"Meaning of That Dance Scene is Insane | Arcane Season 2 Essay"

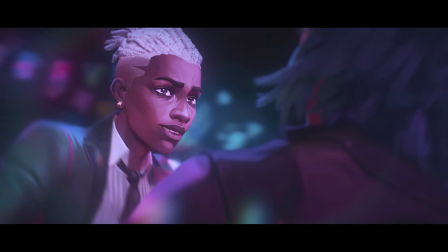[0:00]
Arcane Season 2 Episode 7 took a leap of faith and crafted an episode that, upon first glance,
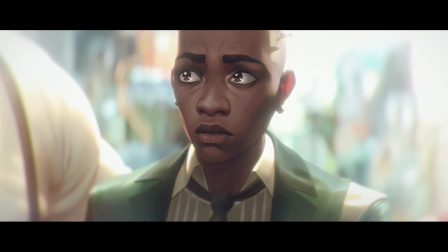[0:06]
might have seemed unneeded, or at least was given more time than we should have spent in alternate reality when our protagonists were struggling in the actual one.
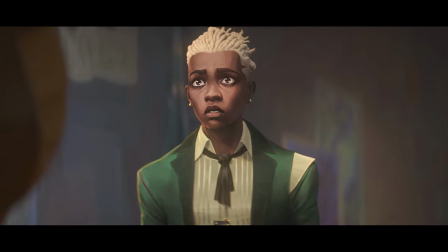[0:15]
Yet, by doing so, they proved again to be genius storytellers, masterful narrators who treat their viewers as intelligent spectators,
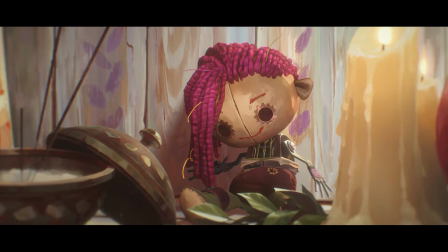[0:23]
who will understand just how necessary this was to provide contrast between the tragic world of arcane events and events that could have been. Having done so, they created a masterpiece of a scene and a single best scene in season 2, as well as one of the best episodes, which was designed to take a step back from the sisters and instead focus on something else.
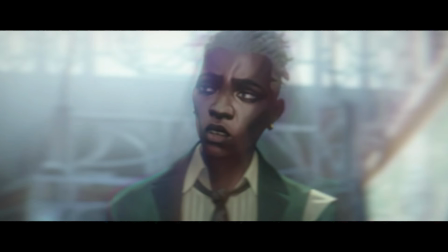[0:45]
Let's talk about Echo and Powder Dance scene. In this alternate reality, things are different.
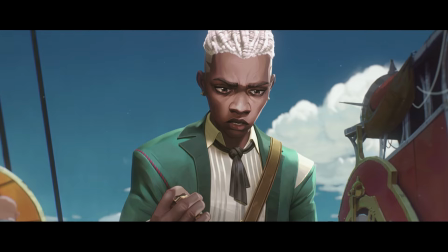[0:52]
Zorn is not less than Piltover. Things are thriving, all it somehow took was for Vi to die in season 1 explosion.
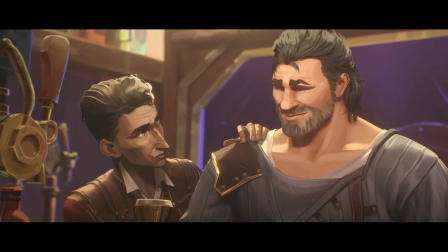[0:59]
In this version of reality Silco read the letter Vander sent him. Heimerdinger arrived and spent decent three years of what we can assume to be not only following his musical passions but also actually helping out.
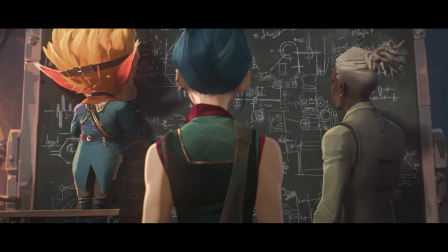[1:11]
Echo is an inventor, so is Jinx who never became Jinx. She's now Powder.
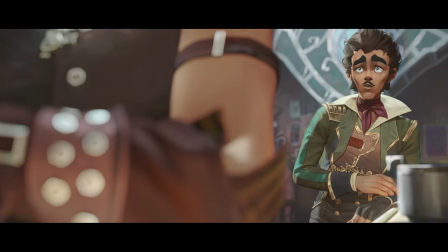[1:16]
Klagor and Milo are alive, Silco and Vander are still friends.
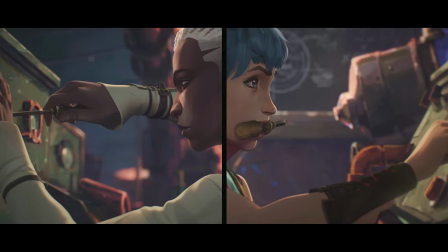[1:20]
But from an individual perspective, Echo's point of view, what changed most was his relationship with Powder.
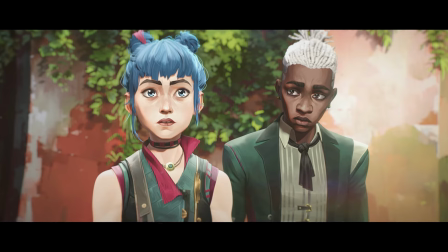[1:27]
Here, they are not enemies, they're a couple.
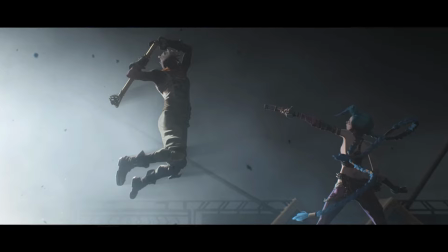[1:30]
And what was a heartbreaking fight scene between them in season 1, also episode 7, turned into a dance between them.
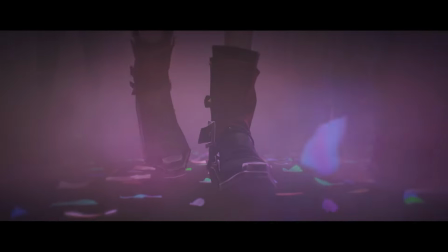[1:38]
Scenes created exactly as that, a contrast, ultimate opposite of what actually happened.
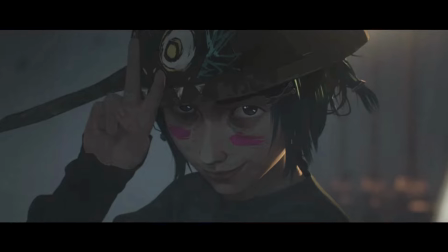[1:44]
Young Powder and Echo were friends, played together, fought together, danced together.
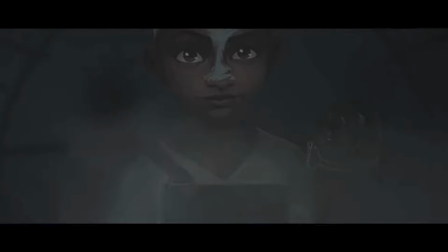[1:50]
Young Echo probably had a crush on Powder but Arkane events never allowed for us to develop this.
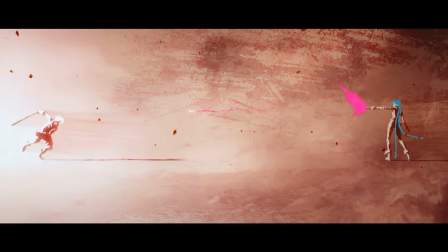[1:55]
What we did get in season 1 was them being on opposite sides, them being false. But in this reality Echo and Powder fell in love.
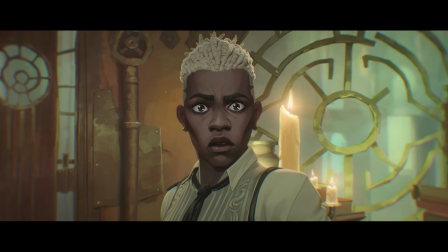[2:04]
For our version of Echo it's all new and who he assumed to be his enemy is now his partner.
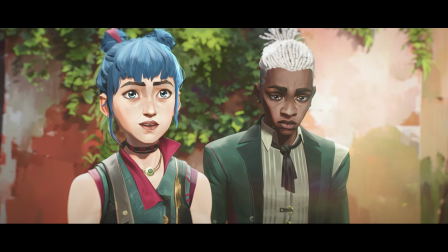[2:10]
It takes him a second, but he caves in and allows himself for once to see what could've been,
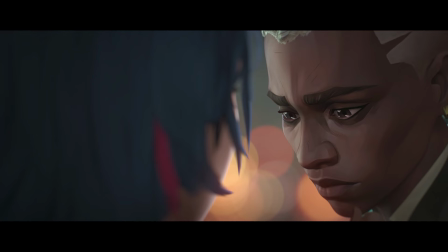[2:17]
how happy he potentially could've become, at the same time realising just how much he lost. The true tragedy of this scene is exactly that it's on borrowed time. Ekon knows he does not belong here, he knows he has to leave, he knows he could stay and lead a happy life, But that's not him.
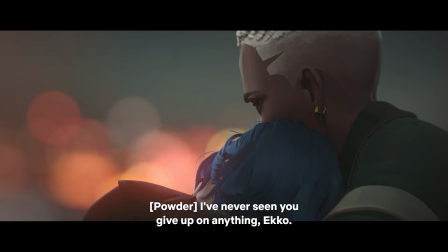[2:36] I've never seen you give up on anything, Echo.
Echo is both winning and losing.
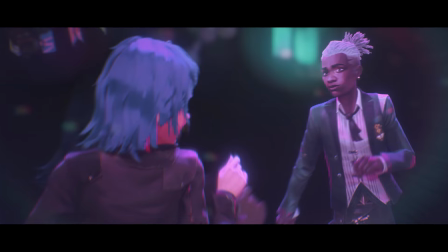[2:42]
Their dance scene was animated in 4 frames per second in order to show just how much Echo wanted to stay in that moment.
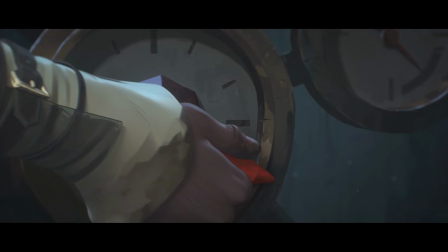[2:49]
4 seconds is also the exact amount of seconds Z-Drive allows him to go back. For Powder, it was just another day with her boyfriend.
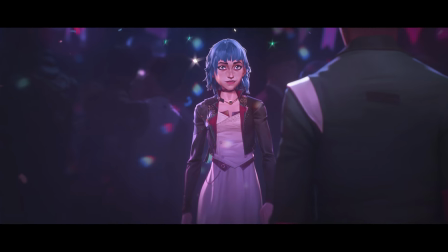[2:57]
Just another dance. Just another kiss. For him, it was everything that could have been.
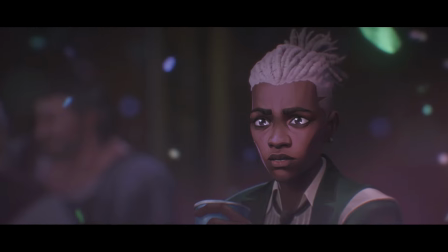[3:04]
All that he lost. All that he was about to lose again.
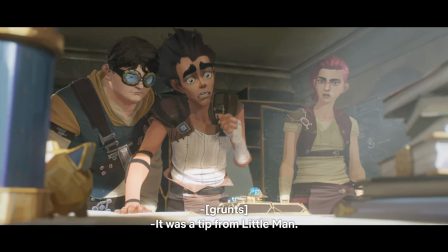[3:08]
It's ultimate karma too because looking back at Arkane season 1, it was actually his very own actions that led to all of the season 1 events.
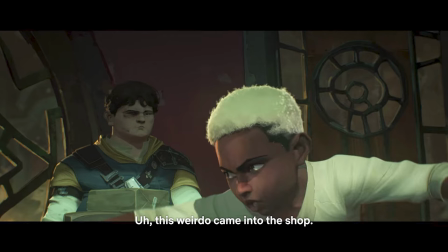[3:15]
The fact that he followed Jace to his lab and told Vi about a possible heist. The dance between Echo and Powder is spectacular. It's decadent, it's nihilistic. They dance like there is no tomorrow, which is actually the case. Dance often serves a greater purpose in movies.
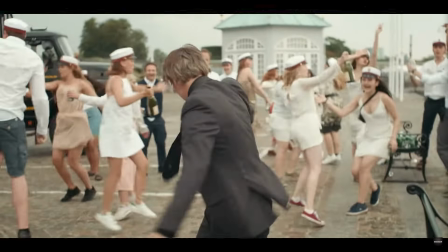[3:33]
It shows state of mind of the characters, it allows for them to dissolute,
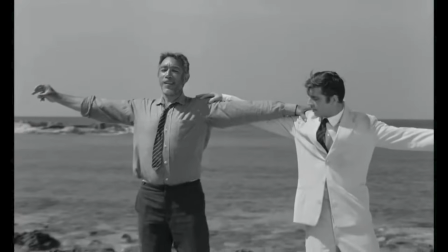[3:39]
overindulge in sensual pleasures as exact opposite of what is happening in their lives.
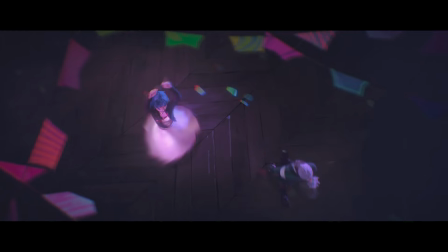[3:44]
Characters lose themselves in what often is their last dance. The sheer onerism of the way the scene is crafted visually is stunning as well.
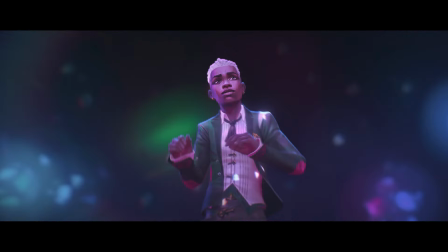[3:52]
Everyone else disappears, does not matter. To them all that matters is there together now, most of all it matters to Echo.
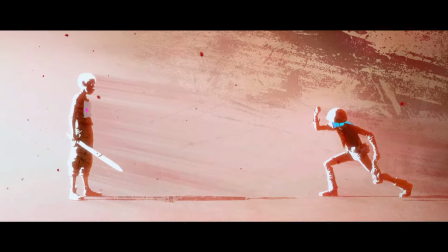[4:00]
Echo knows he has to go away. He knows in another reality Jinx is not his partner, not even close.